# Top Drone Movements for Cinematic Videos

Now to execute a move like this, there's no specific joystick movements, right?
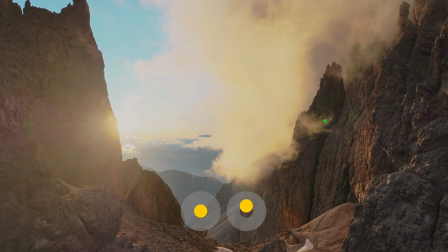501s
We can either just fly forward, and that's sometimes all we need to do, and sometimes we combine it with our left joystick where we look left or right depending on what we're shooting.
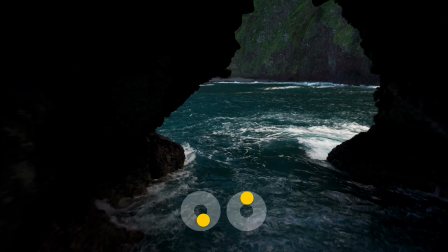510s
But essentially, to pull this off, all we really need is a tight space or an object that we can fly close enough to. And if we do that, if we fly close enough to the object or we fly inside these tight spaces,
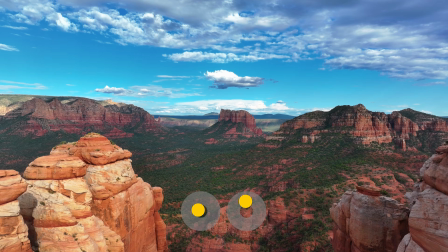521s
we get a sense of speed, we get a sense of depth in a scene that's hard to convey unless you just see it.
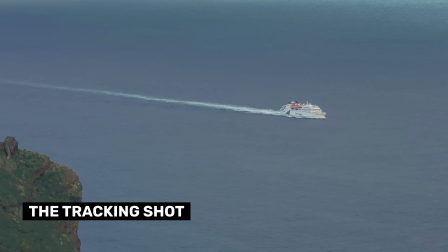526s
Next up, we have our tracking shot. You need a subject here, that's important, and we can introduce ways of automating tracking that subject. That's why we call it a tracking shot. When we start moving with the subject and we match the pace of that subject,
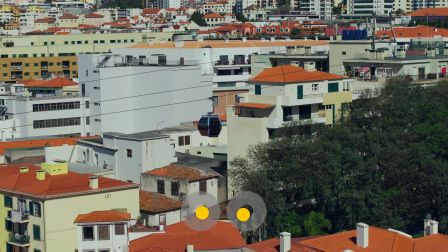542s
you have motion both with the subject and the drone at the same time, and you have twice the amount of energy in the scene when you do that.
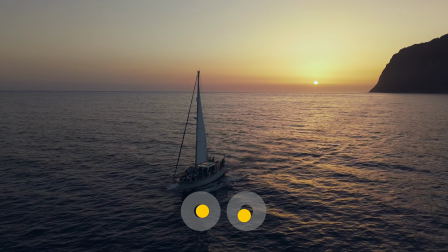548s
This is where it does pay off to get a little bit more comfortable with the controls, to practice a little bit, because the more you practice and the smoother that you can execute these shots,
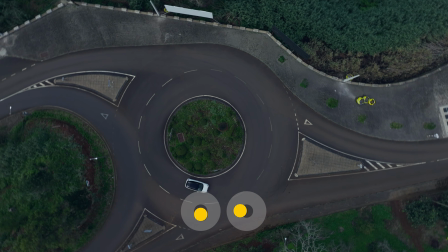557s
especially the more complicated ones, the cooler your videos are gonna look.
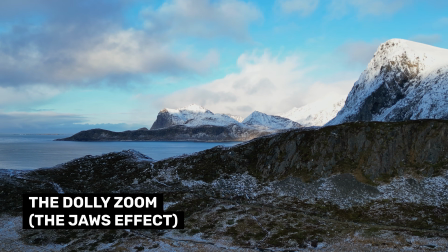563s
So for the next shot, I have what's called the Dolly Zoom, or what I really call the Jaws effect, and that might help you remember it.
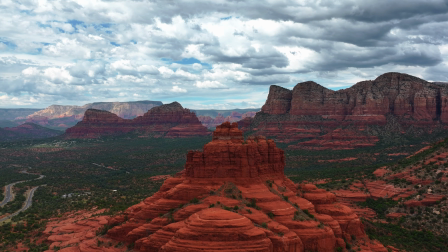571s
So take a look at some of these examples here. Now, what the heck is going on, right? I remember seeing this in Jaws. I was like, what is going on here?
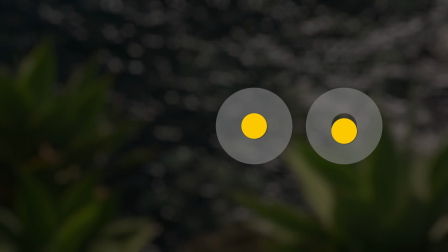580s
To execute this, all we really need to do is fly backwards on a clearly defined subject and zoom in at the same time.
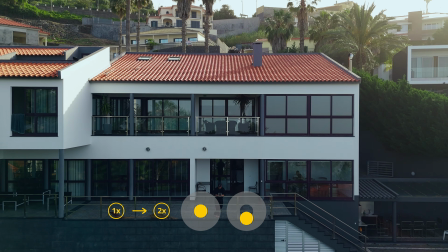587s
And that's what creates that effect. Essentially, our subject remains the same size, but because we're flying backwards,
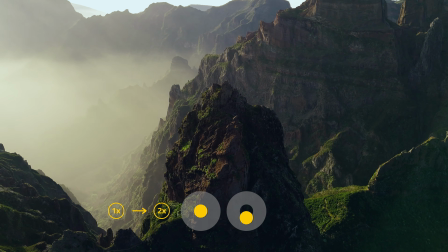592s
we're moving away from that subject and we're zooming in, the background gets larger and larger and larger.
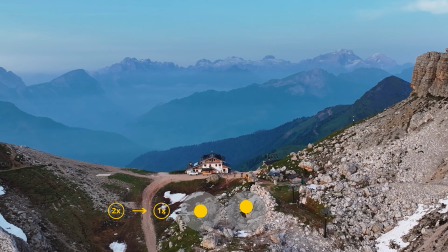598s
And we can reverse that, right? We can fly forwards and then zoom out, and that background will get smaller and smaller and smaller. So that takes care of many of the complex movements, right? And I encourage you to try and experiment and find your own that you like. I just wanted to give you a place to start, a foundation, and a bit of a methodology that you can use in how you approach the scenes. Now, beyond this, there's actually some really cool shots I haven't talked about because I wanted to keep them separate, and mostly because it introduces a completely new perspective that we're not used to seeing as photographers.
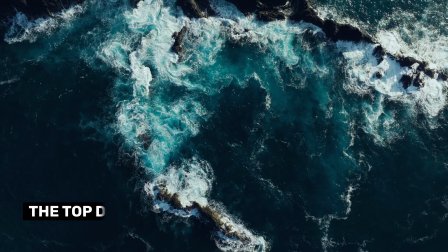632s
And that's, of course, the top down. So whenever we're flying above something, we have the opportunity to look down on that.
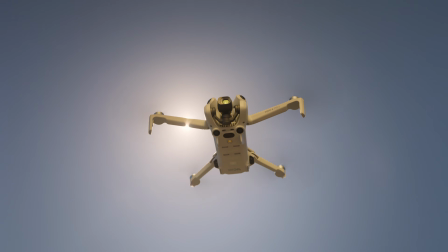640s
And that's something you can only do with a drone. So it's not a common thing for us to even think about as photographers until we start flying a drone. But if we introduce this perspective and we start using this both in our photos and our videos, it gives us a whole new way of seeing the world and sharing it with others as well. So I wanted to keep it separate.
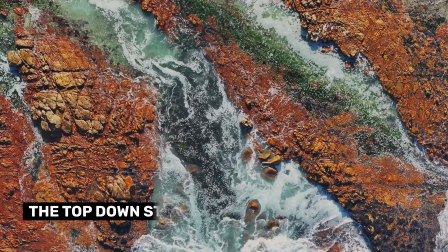658s
So the first shot, just like we started in the beginning of this video, is just a static frame.
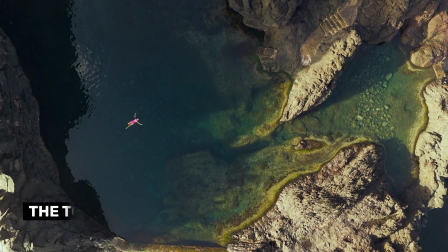663s
All we need to do is fly above something cool and simply hover there and look straight down.
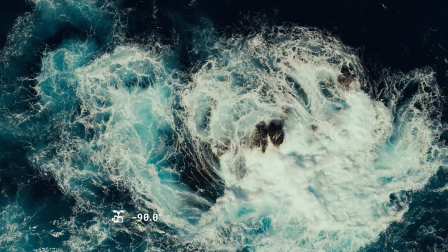668s
Everything just looks so much cooler from that perspective. It really emphasizes something that we could never see with our eyes from the ground. So now we're going to introduce a little bit more complex movements into this top-down perspective. The first one being simply flying forward.
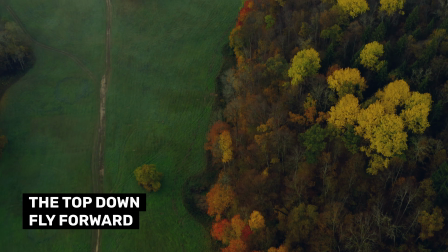684s
But with this top-down perspective, everything looks cooler because we don't know what's going to happen next in the frame, right?
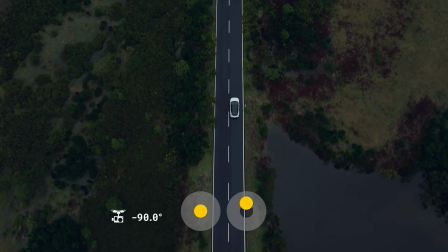690s
So anytime we don't know where we're going to end up from where we start, something cool happens.
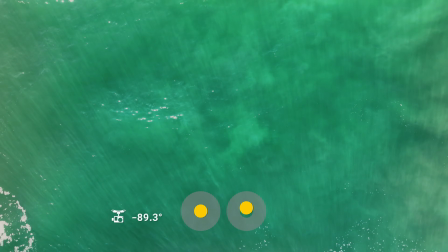696s
So a pro tip when you're executing this shot is just to keep in mind you want to start somewhere interesting and you also want to finish somewhere interesting. And ideally, you have some interesting stuff along the way, right? Next shot we have is a top-down reveal.
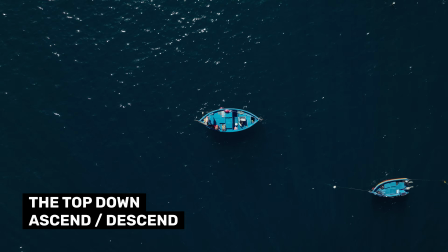709s
This is such a simple movement to do, but it's very effective. So first we start by looking top down, right?
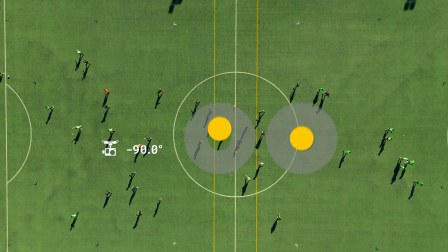716s
We look straight down on the scene and we simply press up on the left joystick. It's such a simple shot to execute, and when it's done right, it just looks so cool.
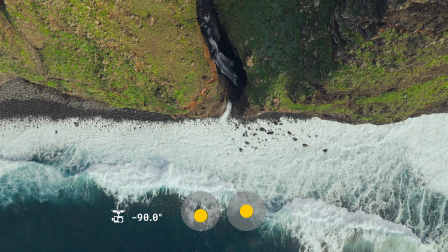725s
Now you can reverse it, of course, and instead of revealing the shot, you get closer to it.
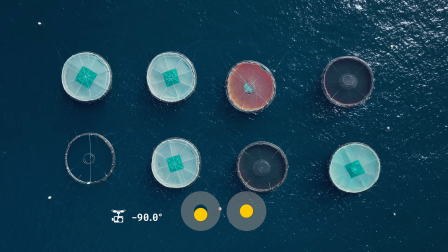729s
You focus on a specific subject or detail in the scene, and so it brings you closer to the action. So another cool thing we can do with this top-down perspective is what I call the top-down glide or slider. So here's how we execute this.